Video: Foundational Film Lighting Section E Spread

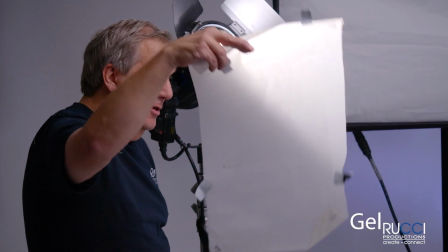997s
And they make gel material you can put on front of a light
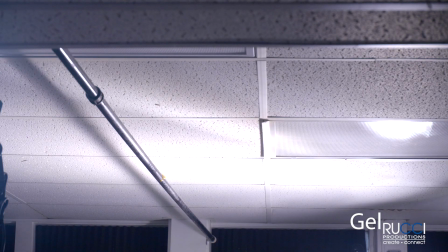1005s
to make it more diffuse. And this is on one of those distance things, right?
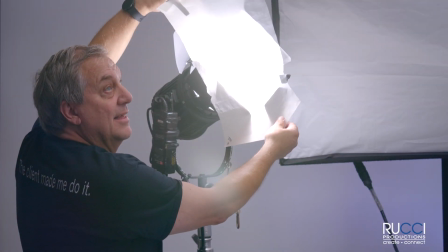1010s
So it's close, it's in a little bit, right? And then if I bring it further away from the light, it does a lot.
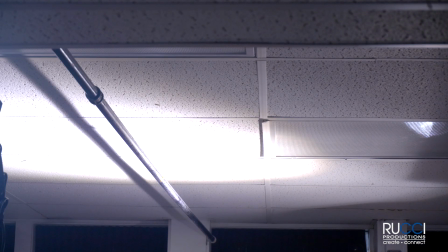1015s
That's really soft then. So you're looking at the shadowy area now. That's like a really diffused kind of thing.
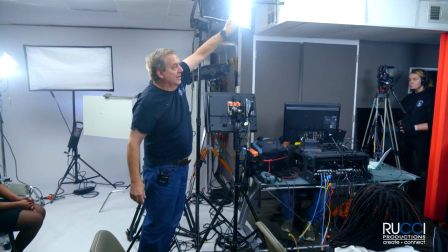1025s
These soft boxes like this is that same kind of diffusion, built into a little unit that just rides on the box.
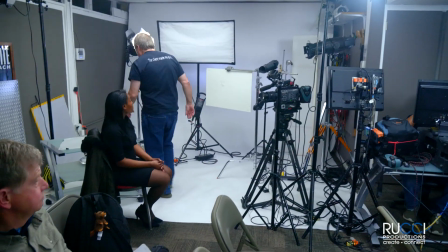1033s
And then there's, various kinds of grip gear that you have.
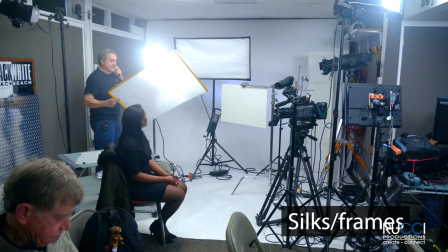1040s
This is a silk. These come in different sizes, and they just mount on a stand like that.
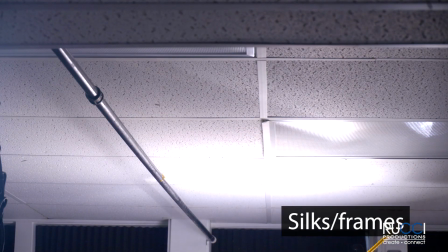1045s
And you put them out in front of light sources.
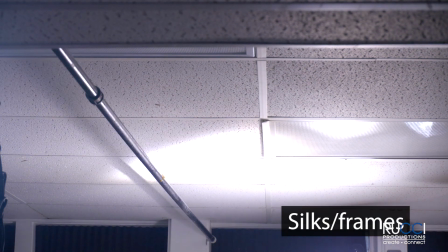1049s
You can put them out just in front of sunlight or anything, to break up light sources and make them softer.
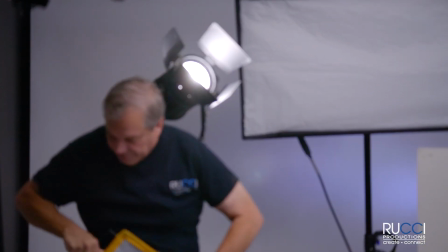1055s
And then there's frames that is the same kind of material as silk material that can get very large.
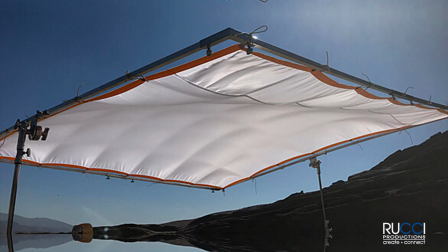1061s
They make them that are 6 feet by 6 feet, and you stretch something out over a hard metal frame.
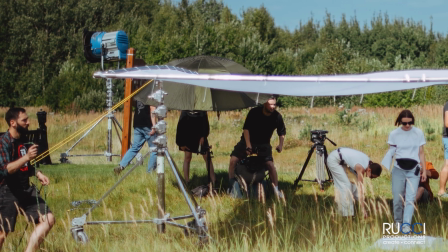1067s
And there's ones that are 12 feet by 12 feet, and there's ones that are 20 feet by 20 feet.
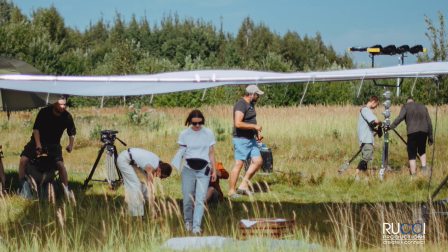1071s
And, they for something that big, it gets labor intensive, and, you end up needing crew.
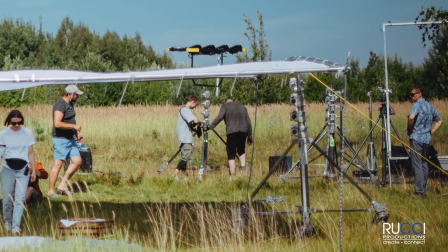1078s
But if you go out, we were working on the back lot in Wilmington, a city street, kind of a movie set, and they don't want, they want consistent light, and they don't want the harsh sunlight coming down in the middle of the day. So they took those 20 by 20 silks and put them between the buildings and just make like a soft, roof over the whole city, more or less, and then you've got this nice soft diffused sunlight coming in all the time.
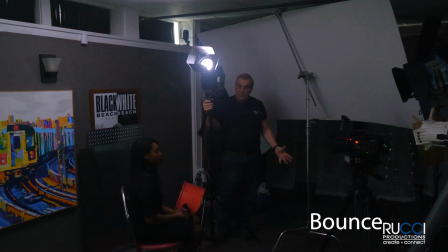1105s
And bounce is a great technique. It's simple, but it's very effective way of softening a light.
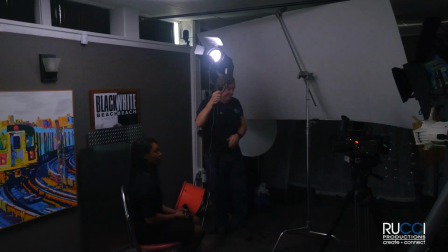1113s
So if I take this light and I put it directly on Takari, let's see.
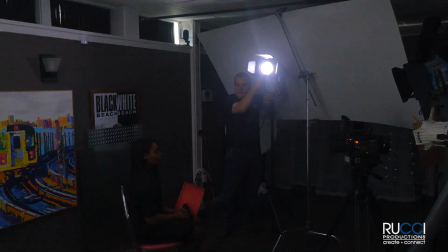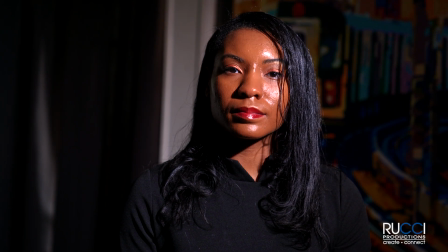1129s
You'll see that it's going to be a pretty hard light. Yeah, so you get some very sharp shadows, right? So I can take the exact same light,
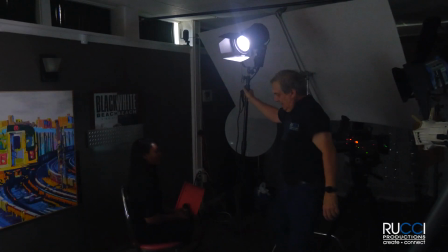1148s
and instead of
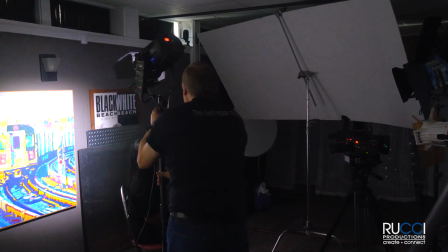1151s
using this light as the light source, I've got this 4 foot by 8 foot piece of foam core,
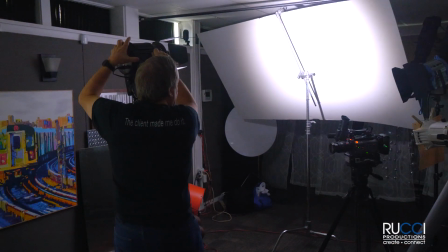1159s
which acts like a gigantic light, basically.
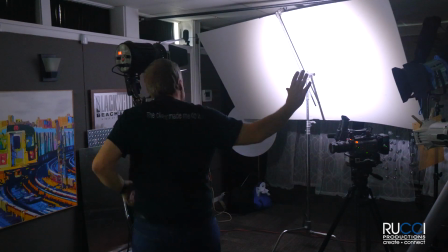1165s
So as we saw before, when the light source gets wider, it's softer, right?
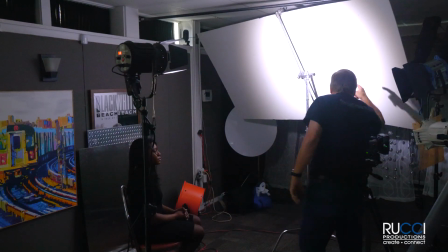1171s
So now, when I put this in as the light source, now why is it a light source? It's a light source because I'm bouncing the light off of it.
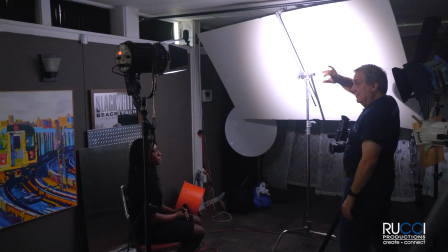1179s
So I'm hitting this with that same light, lighting this up,
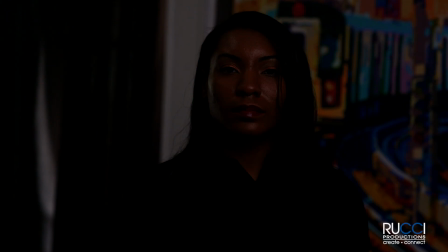1184s
and now we're spreading this light way out and it's bouncing back.
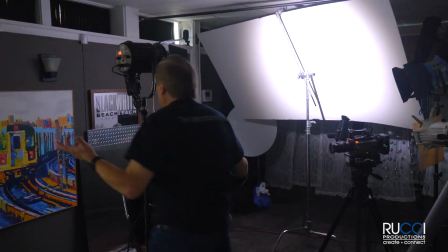1188s
Now, of course, when you reflect the light back like that, you lose a lot of it. So I need to turn the brightness up.
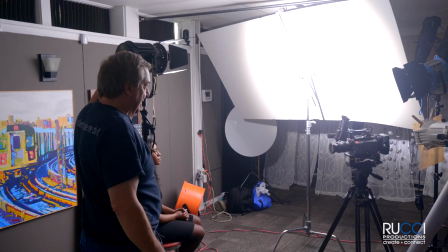1194s
So I'm going to run the dimmer way up on this thing so I get a lot more light out of it.
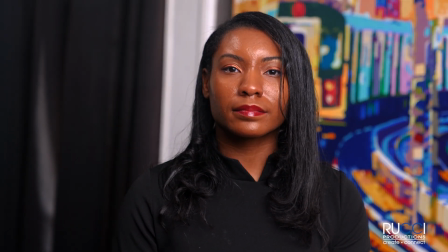1200s
And that is one downside of bounce, is you lose light through it. But now, same light, same position, much, much softer effect.
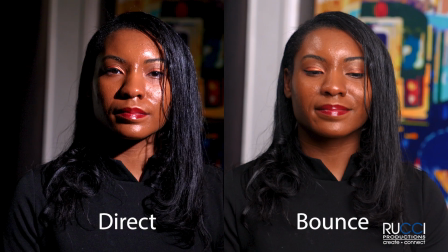1210s
And you can bounce with anything, you know. I mean, foam core is great, but you know, you can bounce with anything that's, if it has a tint to it, you'll get that tint in your bounce.
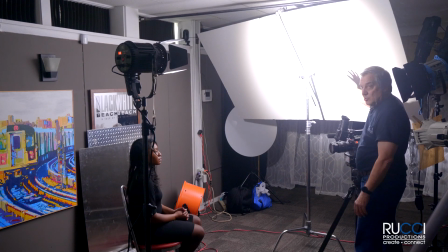1220s
If you have something that's got a warm or a cool tint or any color to it. But you know, typically you do something white that's just neutral and has a lot of reflectivity.
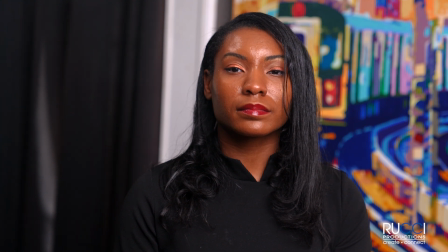1230s
But you know, it's a very available kind of technique.
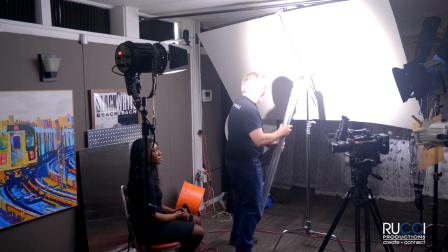1235s
And another thing, you know, we've got diffusion. This is a gel diffusion.
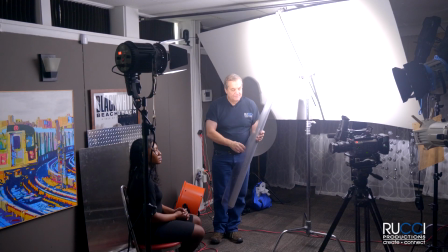1240s
This is a very light gel diffusion called Opal. And you can put this in front of any source to soften it.
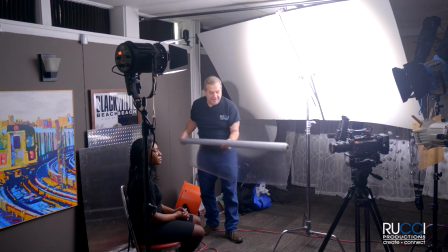1247s
But you can even add this kind of thing to a bounce and even further soften it.
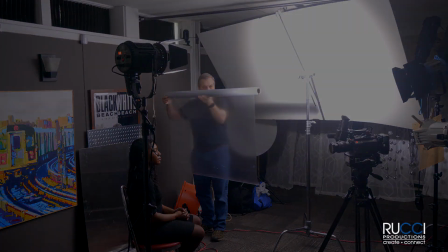1254s
You put some diffusion in there. All right, so now we are outside with Katie,
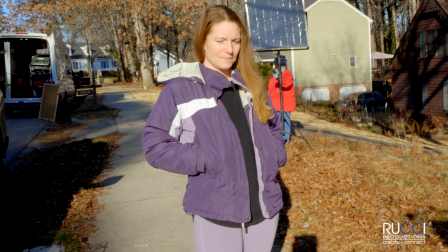1260s
and obviously the sun's extremely hard, direct sunlight right now, so if we come in we'll see, you know, very hard shadows.
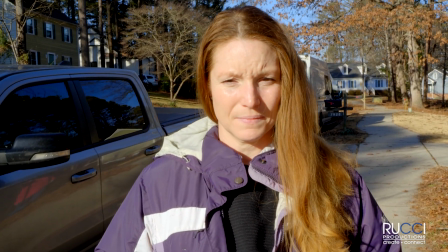1268s
Right, so how do we soften that?
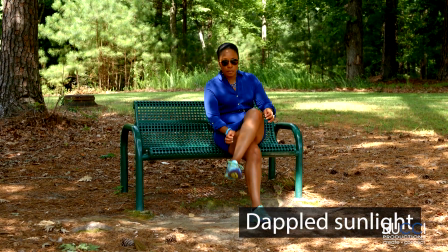1271s
One really simple thing you can do is just bring the person under, you know, a little bit of tree cover, and you know, you get some kind of dappled light.
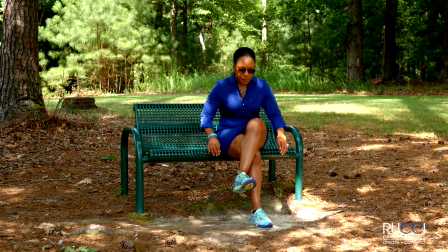1279s
Sometimes that can be soft, or even if it's just broken, a mixture of soft and hard light, it can be a really nice look.
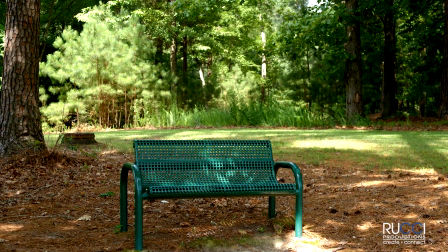1286s
So that's potentially a quick thing. If we just spin around, just turn around, Katie.
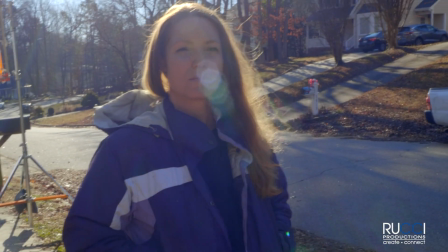1291s
You know, now you've got much more, that's a nice way to deal with sunlight.
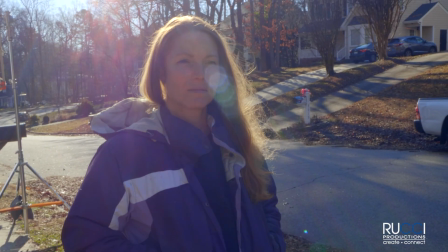1297s
But you don't have a lot of key light there.
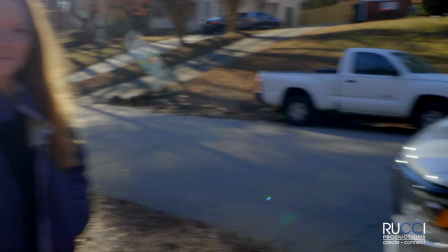1300s
So one thing you can do, and it's also fairly soft, you know, you can use a reflector, and there's all kinds of different reflectors.
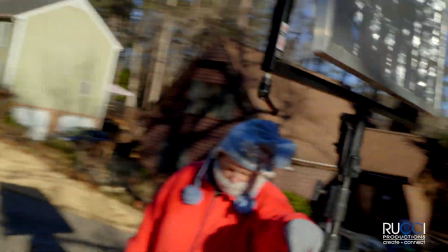1307s
So this is a big 4x4 reflector, but if I take this and spin it in
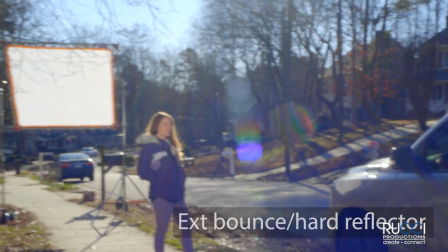1314s
to hit her face, okay, you got those things are super bright, so you got to be careful
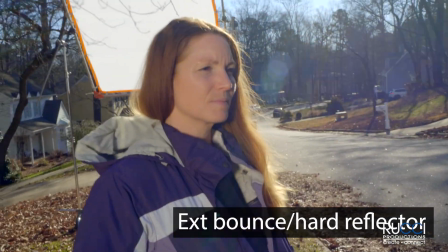1321s
there. But you know, now I've got her face lit, and still got that nice backlight.
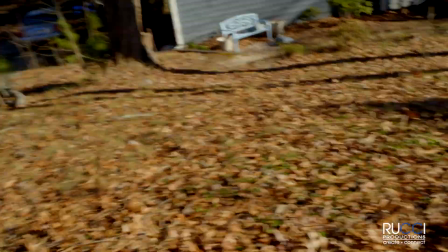1328s
So that's actually a pretty nice lighting scheme right there. And then, you know, you also got like smaller reflectors, all kinds of different, you know, sizes and shapes of reflectors.
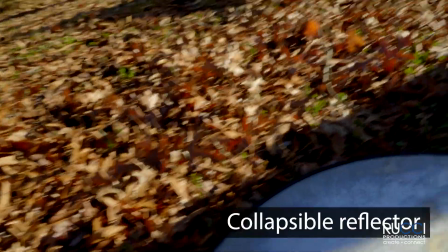1337s
But this is a little, you know, little flex fill collapsible reflector. And can you pan that off so that's off of her?
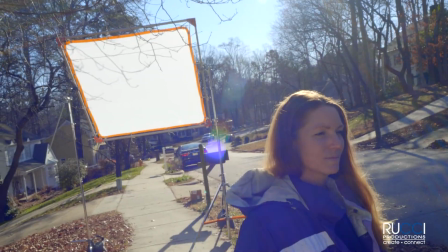1345s
And these things, you know, they're a little more susceptible to wind. You know, they also, you know, so I'm in much closer now, right?
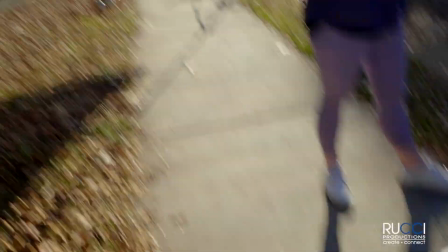1354s
Because this has not got as much throw. But, you know, there are various things. And you've also got a white side, which, you know, is going to put a nice soft, that's going to be softer.
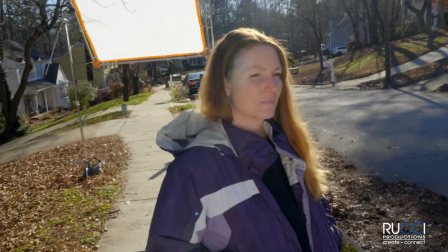1363s
So talking about soft light, you know, this white side is nice.
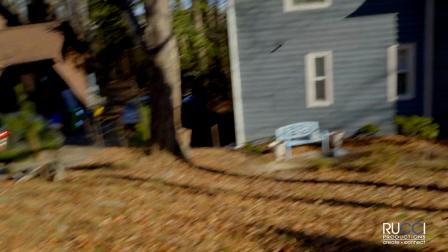1367s
And you can use that for fill too. Even if you had the big reflector as a key, you could use the little reflector as a fill.
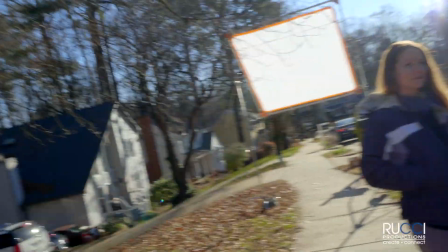1374s
So another thing we can do is silk off the sun itself.
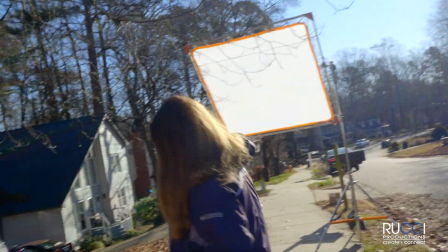1379s
So Katie, if you can stand in the shadow of that thing. So now we're back to direct sunlight, right?
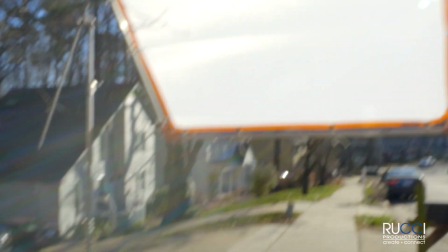1385s
And facing the sun, but we've got this silk here.
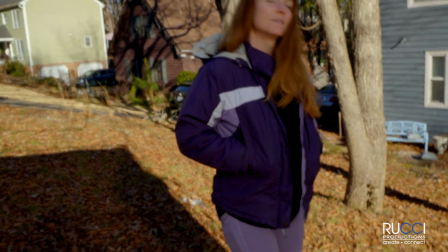1391s
And so now if you step into the silk, step into the where you were, okay, now we've got a much softer, that's a nice soft light, right?
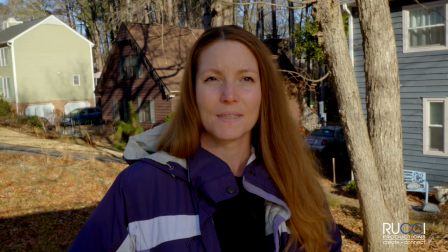1400s
So what we're doing is diffusing the sunlight, and that's nice. And then can you pan that onto her, please?
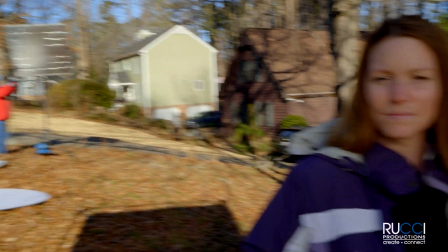1406s
And also if you combine that with your reflector, bring that in, and now your reflector is a backlight.
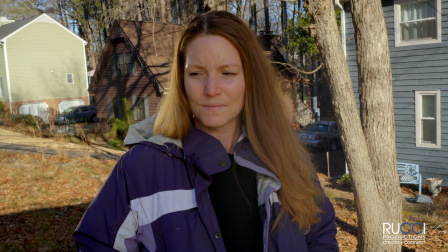1415s
Get it on there. Yeah, there we go. So that's a nice look.
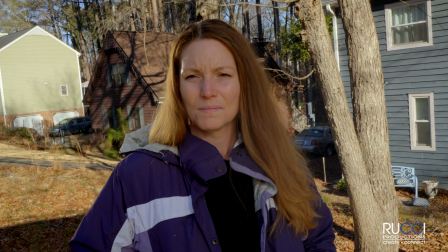1420s
You got a nice edge and a nice key light, and you could of course bring the key light so it's not so frontal if you wanted.
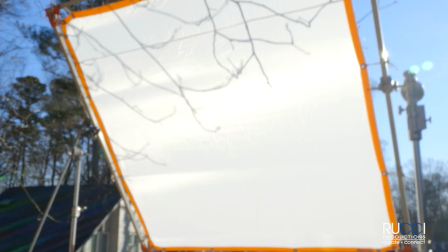1426s
But you know, so that's a nice technique, is silking off the sun. And silks come in all different sizes.
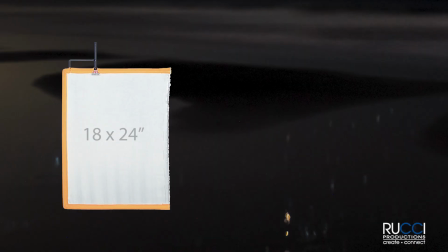1432s
I mean, in the form of flags,
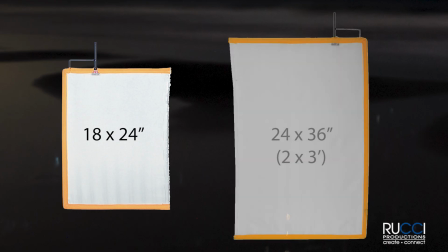1435s
you typically have an 18 by 24 inch and a 2 by 3 foot flag version of silk.
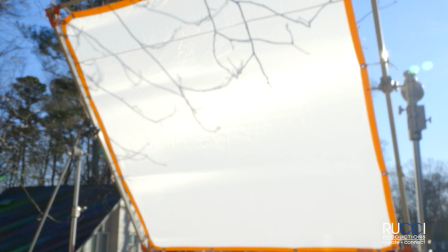1442s
And then on frames like this one, you know, they come in 4 by 4,
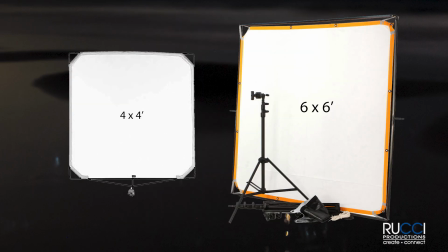1446s
which we just call a 4 by, 4 by, 6 by, 8 by, 12 by, 20 by.
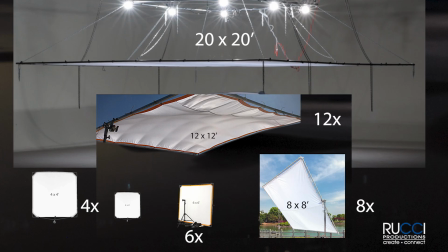1452s
So, you know, 4 foot, 6 foot, 8 foot, 12 foot, 20 foot, kind of the traditional standard film production grip complement.
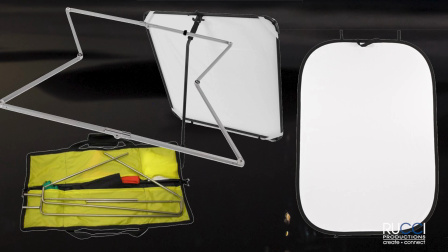1461s
But other manufacturers make all kinds of gizmos. There are, you know, collapsible frames, and just a variety of different things.
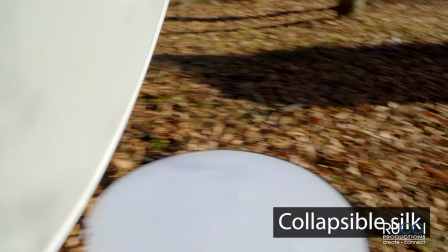1468s
You know, there's a flex fill version, you know, and this is that same flex fill we had with the reflector.
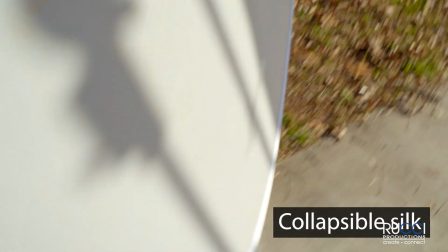1475s
You know, you've got a silk version of that you could use.
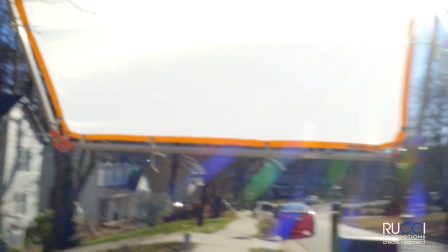1480s
And silks come in, this is a full, but they come in full, half, quarter.
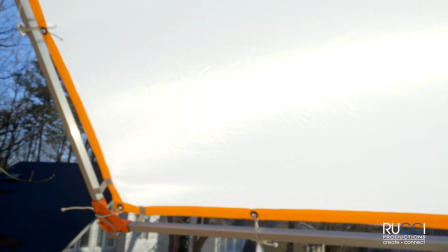1486s
So you get different levels of diffusion.
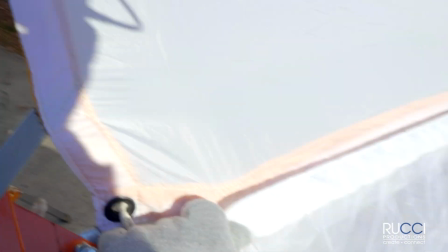1490s
So, you know, this is a full silk here, and this is a half silk down here.